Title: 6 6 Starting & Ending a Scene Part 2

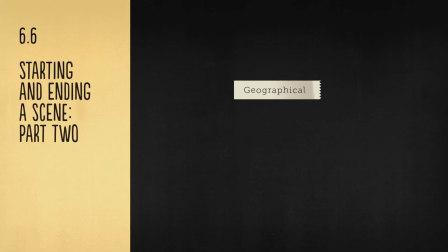Shots like this are called non-sync wides, as the camera is far enough away from our characters that the audience can't see their lips move.
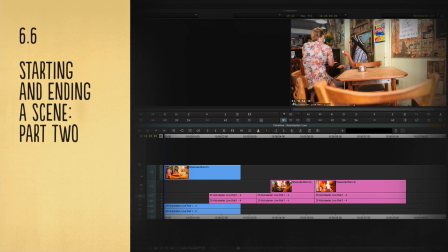Therefore, we can slip any of the characters' first sink underneath this and it won't look out of place. And again, it ties the shot nicely to the main body of the scene.
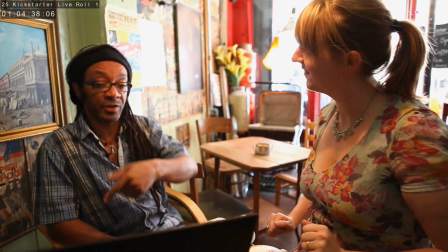Okay, are we ready? I got it up, I just need to put a password in it. This is going to work.
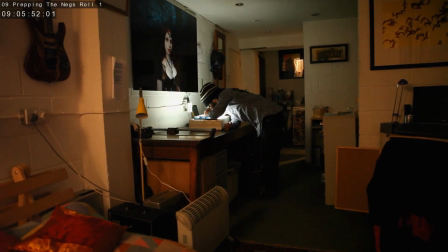Interior geographical shots are another great example of how we simply set up a scene.
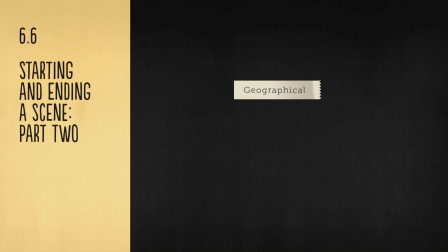Let's now look at how we would create a much larger geographical intro. Establishing mini-sequence. So, we're somewhere a bit different.
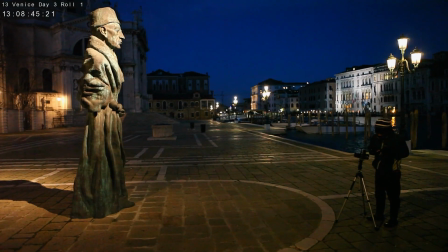Anthony's trip to Venice, Italy.
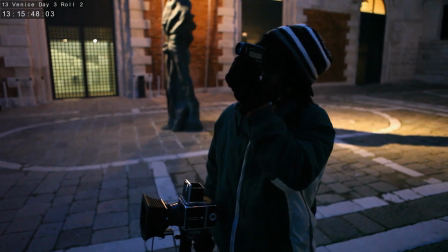If we're going to introduce a whole different country in our documentary, we've got to do it impressively.
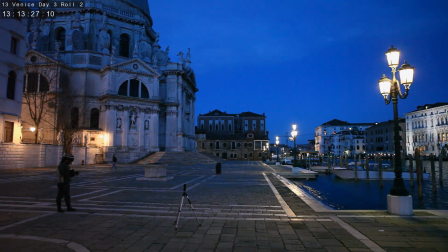It's a completely different location and sets up a whole new part of the film.
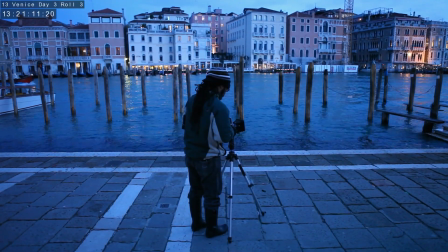And as such, we need a bigger geographical intro than just an establishing shot.
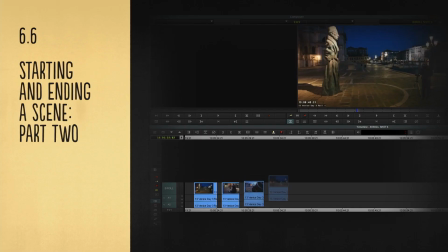We need an establishing mini-sequence.
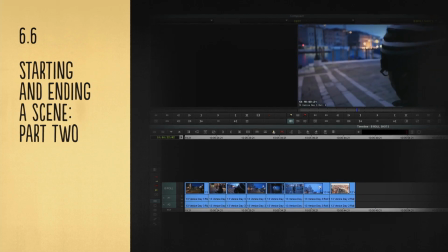A sequence that gives us a more in-depth look at the new location and gets it firmly planted in the minds of our audience. Actually creating this kind of mini-sequence is a different style of cutting altogether, known as montage editing.
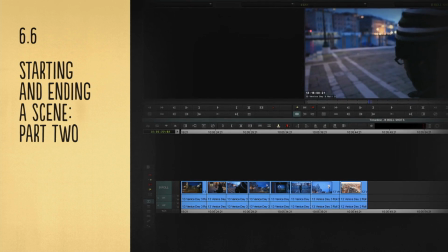We'll be going into this subject in enormous detail later on. as we've got a whole chapter dedicated to it. But just to illustrate how we'd build an establishing mini-sequence, let's talk through a rough workflow.
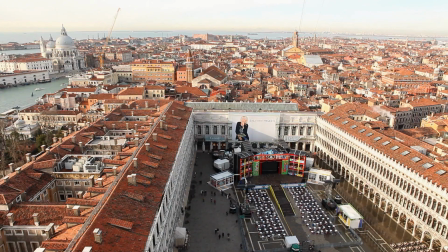A truly great way to impressively introduce a new city is a high-angle wide shot.
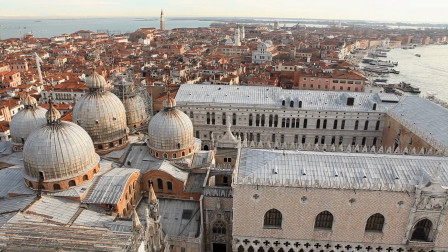And as you'll have seen during your breakdown of the rushes, there are several really beautiful ones.
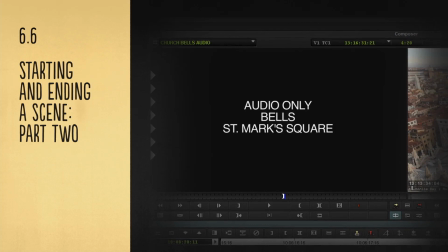There's even some sound design of the bells going off across the city that was recorded in the famous St. Mark's Square.
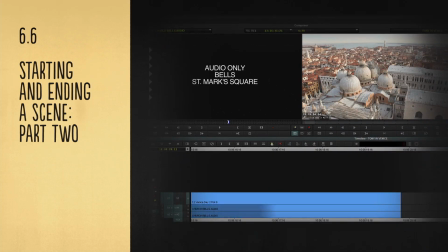We can place this underneath the shots to add an extra touch of atmosphere to the scene.
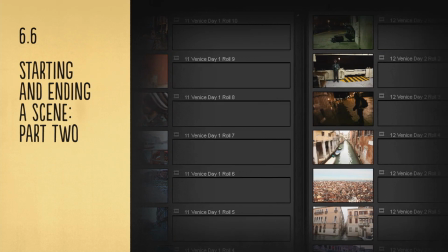There are also numerous illustrative shots that were filmed over the three days to paint an in-depth picture of the city,
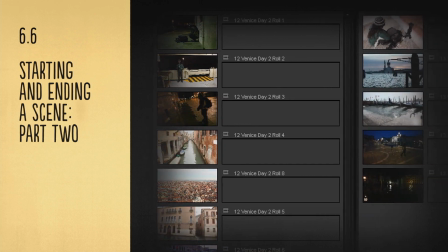the canals, the buildings, the gondolas, and a load of great rushes filmed from the water.
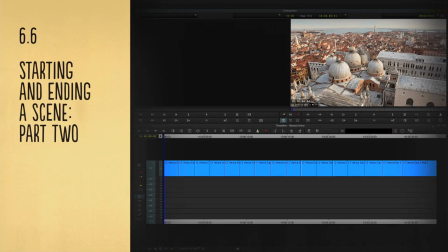What we do is break them all down, choose our favourites and string them together in a short mini-sequence. And many times, establishing mini-sequences are scored.
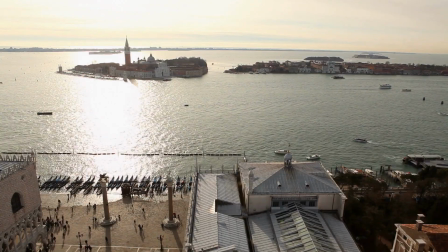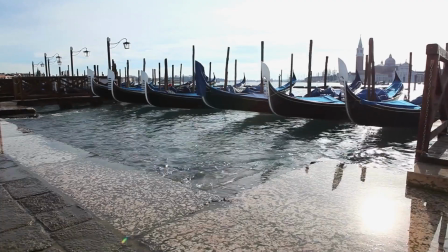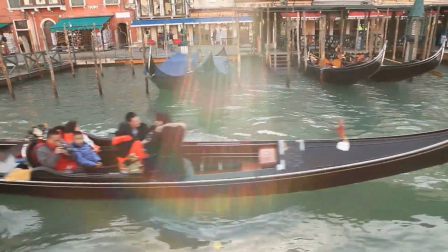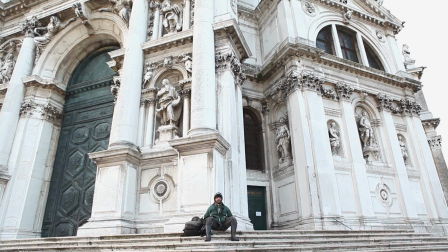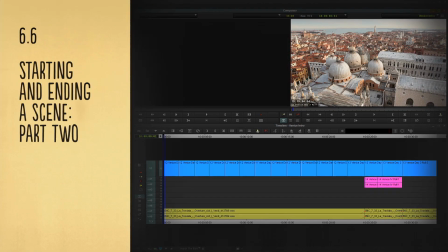We can also use the technique of feeding the first lines of Anthony's sink underneath the end of the sequence.